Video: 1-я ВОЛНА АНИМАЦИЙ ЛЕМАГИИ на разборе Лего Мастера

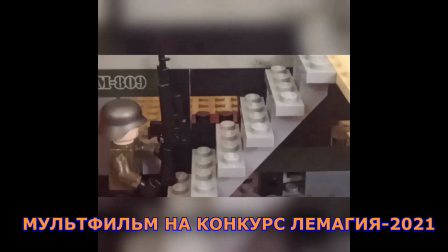Но мультик я опубликовал именно в таком виде, потому что автор мне его так и прислал.
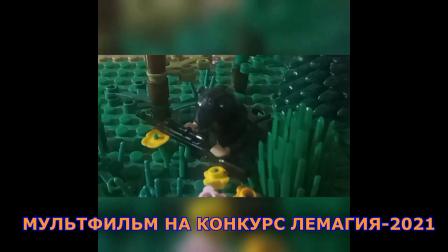Это уже огромный минус, но давайте пойдемте дальше по анимации, что тут можно увидеть.
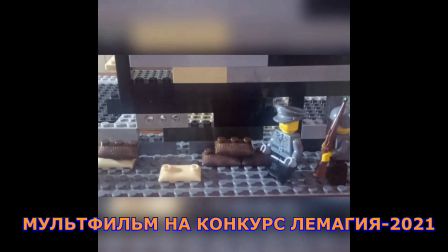Анимация здесь слабенькая, очень мало кадров. Из плюсов, наверное, попытка сделать какие-то декорации, может быть,
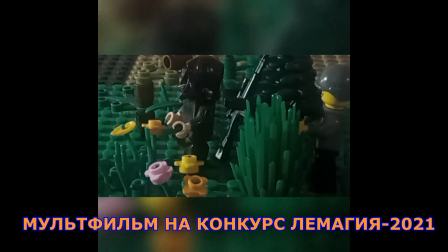недостаточно детализированные, но они есть, разные ракурсы применяются.
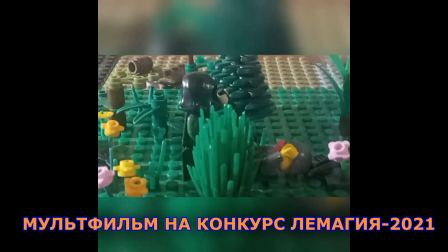В принципе, это неплохо. Даже по сценарию я могу сказать, что он как бы есть, даже это заявлено в самом названии мультфильма «История про снайпера».
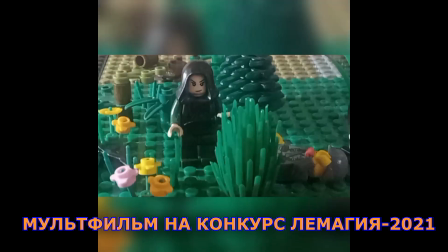Да, у нас есть снайпер, и вот рассказывают его достаточно простую историю, но она все-таки есть.
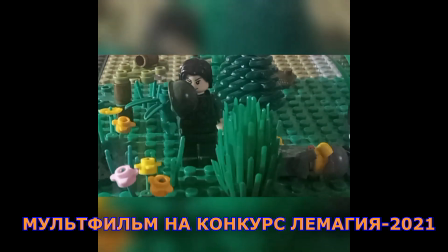Озвучка, ну, озвучка тоже присутствует, но по мне она очень простая по сравнению с другими участниками конкурса.
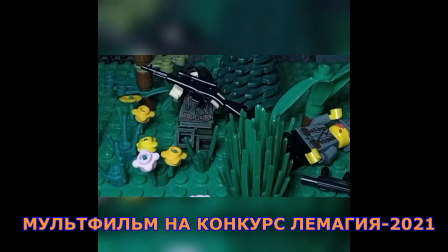И опять-таки минусов много, и мы эту анимацию тоже с канала убираем,
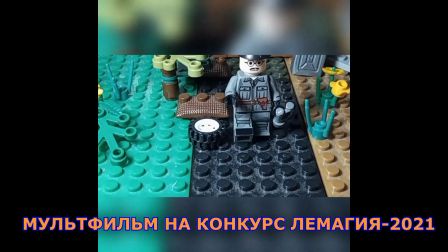потому что она явно не может соревноваться с другими анимациями.
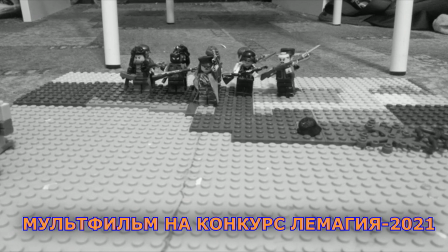Освобождение Сталинграда. Мы видим видео в черно-белом цвете.
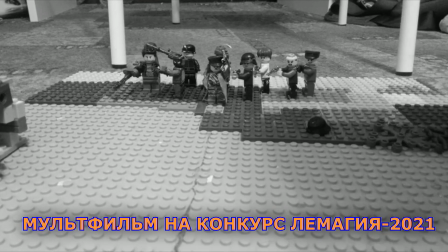Видимо, это сделано, чтобы показать, как будто это хроника какая-то военная.
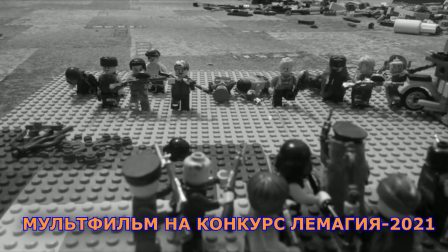Работа начального уровня. Это сразу бросается в глаза. Все это снимается на полу в комнате.
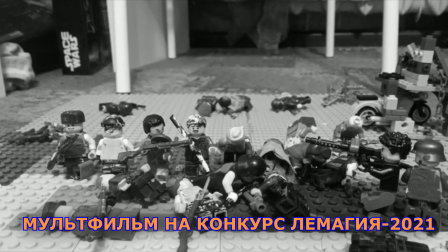Мы видим часть интерьера комнаты, в котором все это дело снимается. В анимации очень мало кадров, поэтому она такая прерывистая.
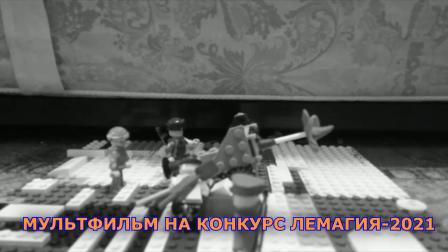Пластины двигаются. Ну, как я уже сказал, анимация очень-очень начального уровня.
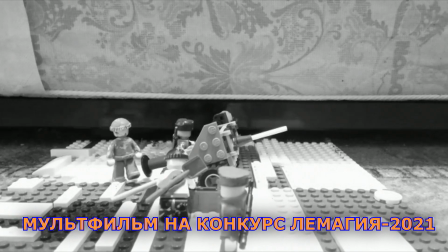Как такового здесь и сценария особого нет. К сожалению, понятно, что этот мультик не может пройти дальше в конкурсе.
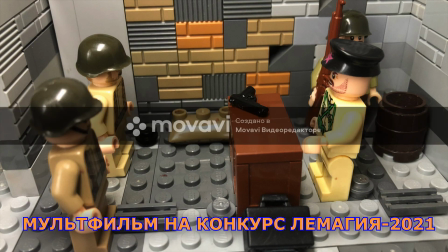Мы переходим к следующему мультфильму. Еще один мультфильм на военную тему, и в названии тоже присутствует Сталинград.
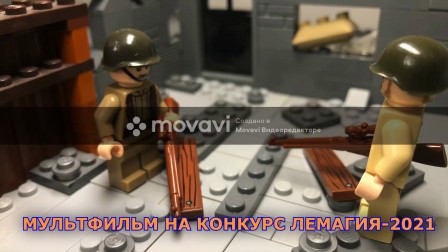Первое, что сразу же делает невозможным дальнейшее участие этого мультфильма в конкурсе,
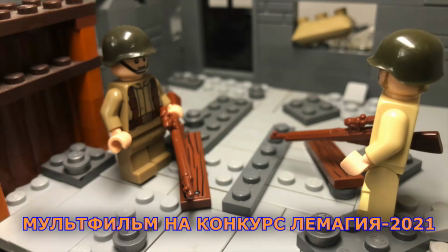это логотип Мавари на весь экран в течение всего мультфильма.
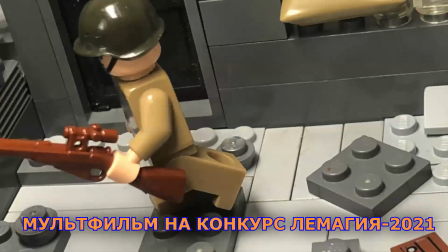Что тут скажешь? Но, кстати, видео здесь уже Full HD. Это замечательно, вы сразу видите разницу.
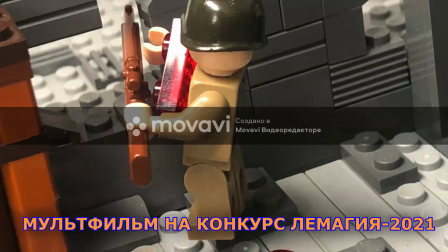По сравнению с предыдущими работами, картинка выглядит гораздо интереснее, более насыщенная, более четкая.
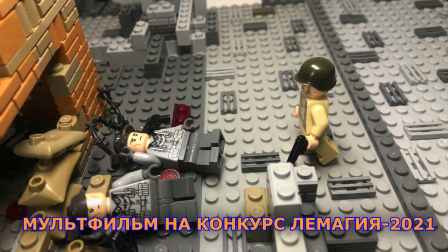Поговорим об анимации. Очень мало кадров, прерывисто, дергано. Переходим к следующему претенденту.
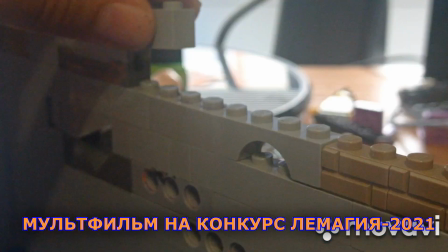Первое, что хотел бы я сказать об этом мультфильме, мне понравилась сама идея, сама подача.
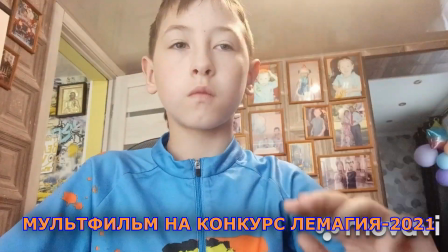Как будто фигурки живут своей жизнью, пока их никто не видит. Идея может быть не новая, но она мне симпатична.
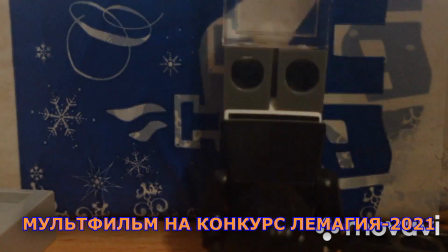Анимация достаточно начального уровня. Очень плохая работа с освещением.
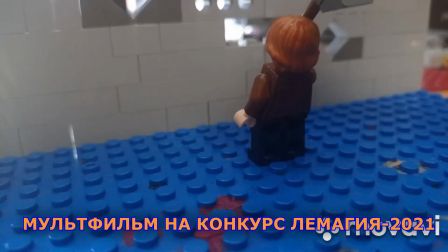Используется свет из окна, как я понимаю. По декорации у меня такое двоякое отношение.
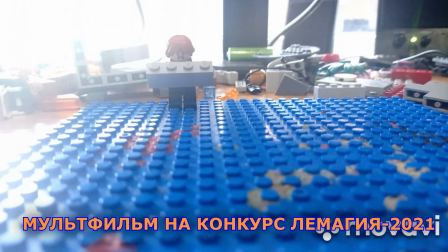По задумке оно, вот это вот лего, вот эта сцена, которая присутствует в кадре,
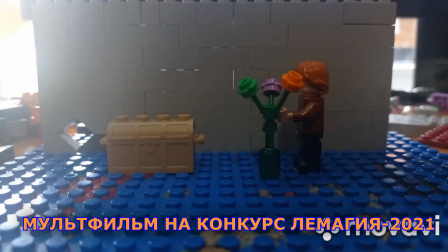она находится в реальном мире, и как бы эта задумка, которая заложена была в сценарии.
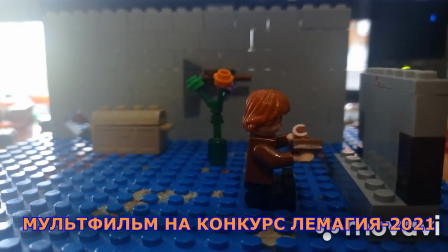Поэтому к декорациям я тут придраться не могу, кроме вот грязных пластин.
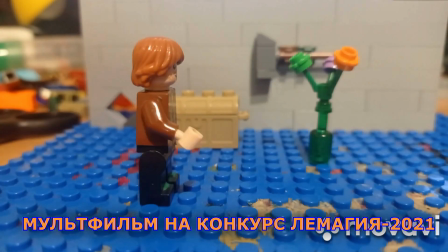Кстати, если бы не дергалась пластина, ее надо было как-то закрепить к столу,
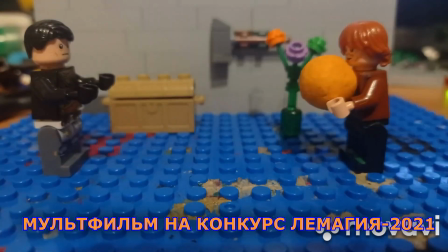то было бы гораздо комфортнее смотреть, и мультик был бы немножко лучше для восприятия.
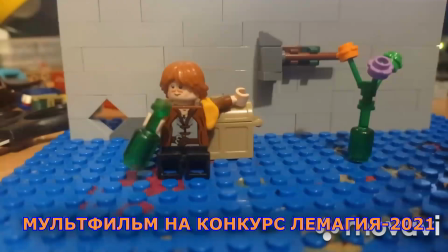Этот мультик я тоже удаляю с канала, потому что он не проходит дальше по конкурсу.
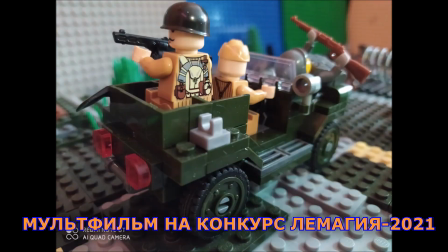Фронтовая разведка. Неприятный глазу квадратный формат видео, что по анимации очень мало кадров,
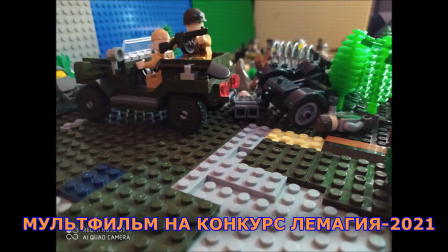поэтому действие как в стробоскопе, поэтому все фигурки двигаются очень дерганно.
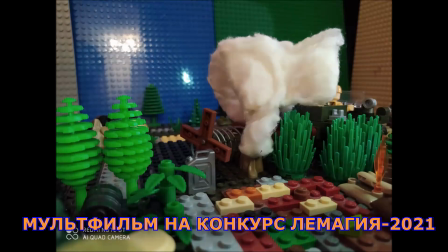В ряде случаев мы видим автора, который при съемках отражается в пластинах, которые стоят на заднем фоне.
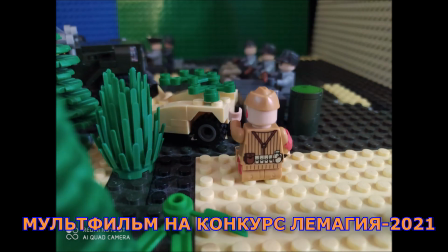В левом нижнем углу мы видим, как называется телефон, на который все это дело снималось.
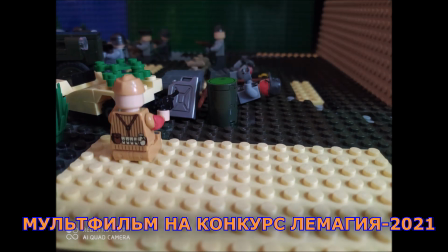Такие вещи я рекомендую убирать, зачем это в мультфильме. Декорация.
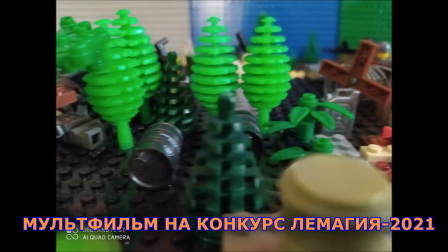Ну, в принципе, есть что-то, какие-то кустики стоят, но я бы не сказал, что это супер декорация, но тем не менее они есть.
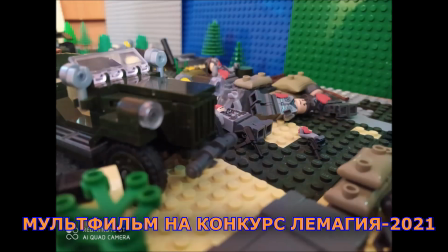Озвучка, как мне кажется, не соответствует тому действию, который происходит в кадре.
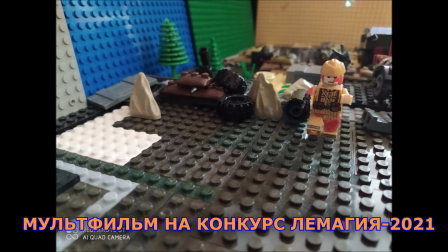Работа, я считаю, начального уровня, есть над чем поработать,
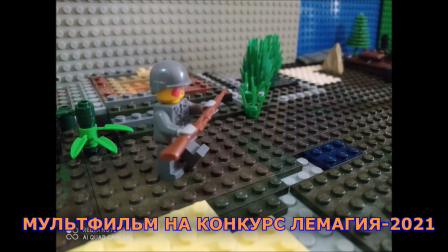есть попытка здесь движение камеры сделать, это хорошо, просто это надо делать, уметь.